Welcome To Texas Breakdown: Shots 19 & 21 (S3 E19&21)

Today, we'll look at a shallow depth of field in order to isolate the characters' faces. So here's my terrible storyboard of them lying in the back of the truck.
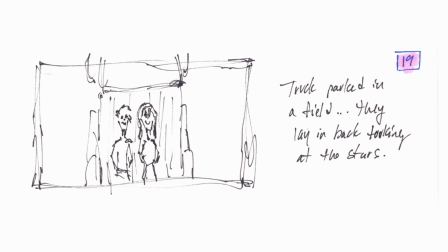[0:08]
It's a shot looking straight down so you can see into the bed of the truck, and it just shows about how much I want to show of them. This is not actually how this exact shot was lined up. This is more the second shot that we're going to look at, but let's go to the next shot in the sequence, which would be the shooting stars.
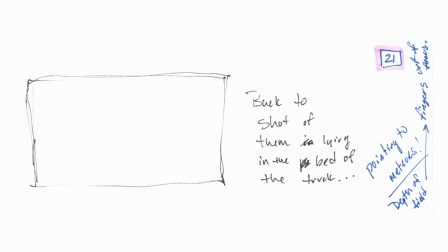[0:27]
We're not going to cover that here. We will cover that tomorrow. And then I left a blank one for them looking at the meteors. You can see I have a note to get the depth of field down, so it's just their faces that are in focus and not their fingers when they point to the meteor shower.
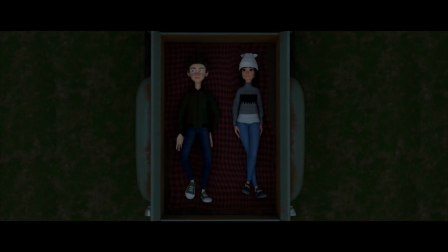[0:45]
Let's take a look at the shots. So we've already seen the establishing shot of the truck in the field. You'll notice here this grass to the left and the right is way flatter than the tall grass in the field.
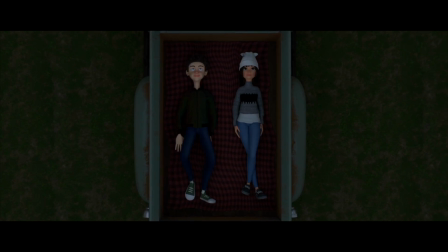[0:59]
Hopefully people don't notice. Just a slight zoom in and they shift a little bit looking at the stars.
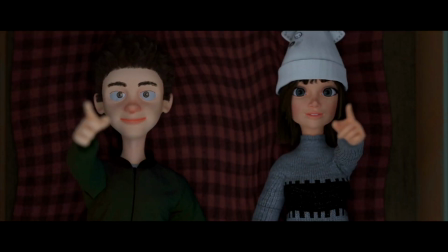[1:06]
Then we see the meteors. We'll cover this tomorrow. And then back to them, and you'll notice that their fingers are out of focus as they point.
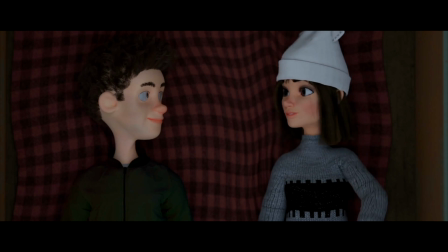[1:15]
And we continue on, and they look at each other. And that is it for this shot. Let's look at the Blender file. So here we are in the Blender file.
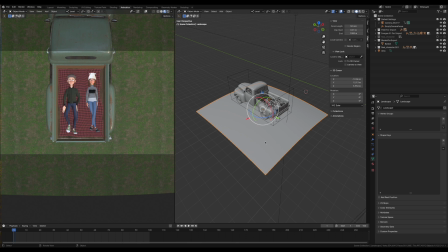[1:26]
As we look over here, you'll notice I just did a small plane in order to add this portion of the field.
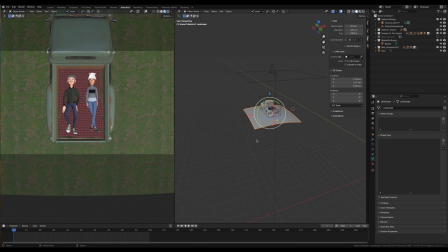[1:33]
There wasn't any need to add a giant field around them. There is just an area light, which is a little bit on the blue side to make it feel like nighttime.
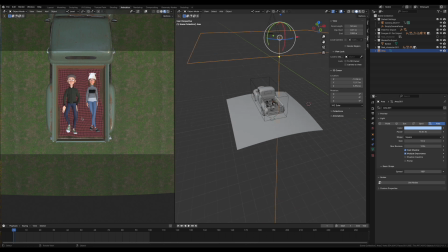[1:47]
I added this blanket underneath them when I first placed them in the back of the truck. I didn't have a blanket and it didn't feel right, so I learned how to make a blanket, followed a tutorial on plaid, and then sculpted it in Blender after I dropped it in.
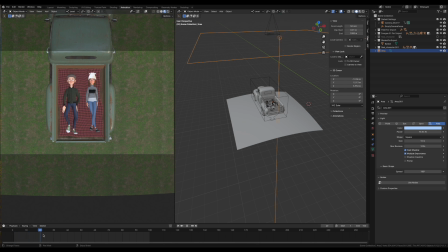[2:03]
And as we scroll along here, you'll see they just sort of shift a little bit. It's just a slight zoom in. And that is it for this shot.
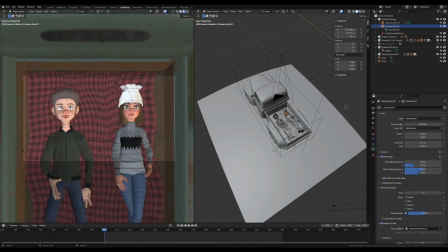[2:16]
Let's move on to the next shot. So, as I mentioned, we're going to skip over the meteor shower shot. We're coming back to the shot after that where they are pointing at the meteors. I wound up adding another camera.
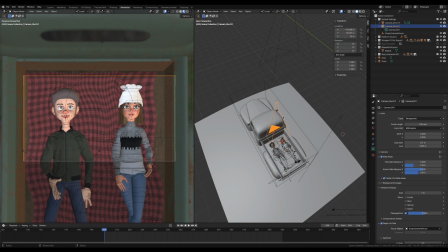[2:31]
This is the first camera that we used. Now I've added the shot for this close-up right here, which gets my depth of field a little bit tighter.
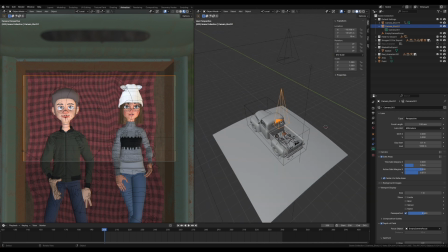[2:40]
It's a little bit longer lens, so we're closer on them. If you look up here, you can see the truck is out of focus, even though it's not in the shot. Our shot is right down here, just close on them.
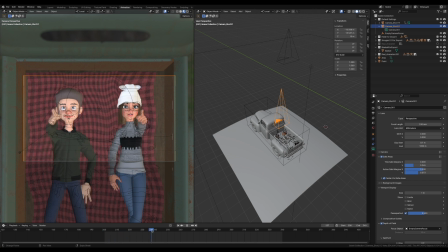[2:52]
As we scroll along, you can see their hands come up, and their hands are never in focus when they're pointing, because it's all about them and their faces. And I really wanted to isolate them as they were looking at the meteor shower.
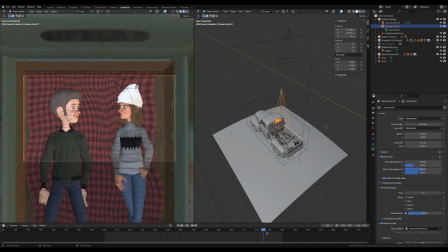[3:06]
And then their hands come back down, and they look at each other, and they're smiling. So a little nice moment here where it's just them in the back of the truck, a nice close-up, and they're pointing.
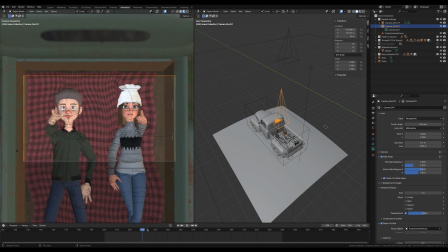[3:21]
So a little shifting of their bodies as they look up to make them not look so robotic. I did do reference for this. Again, my animation skills are not fantastic, but hopefully you're getting the idea that they're having a nice time looking at the meteors.
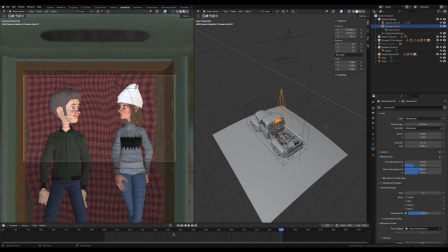[3:39]
The one thing, as I look back on this shot, as they're shifting, I probably could have animated the blanket a little bit, just made it shift as they shifted to make it look a little bit more realistic.
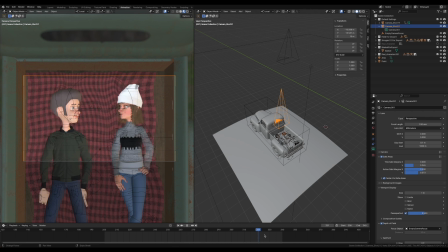[3:54]
But at the time, I did not think of it, and one of those things that you put in the back of your mind for your next project. All right, that's it for these shots. Tomorrow, a smoke and fire simulation to make meteors. I'll see you then.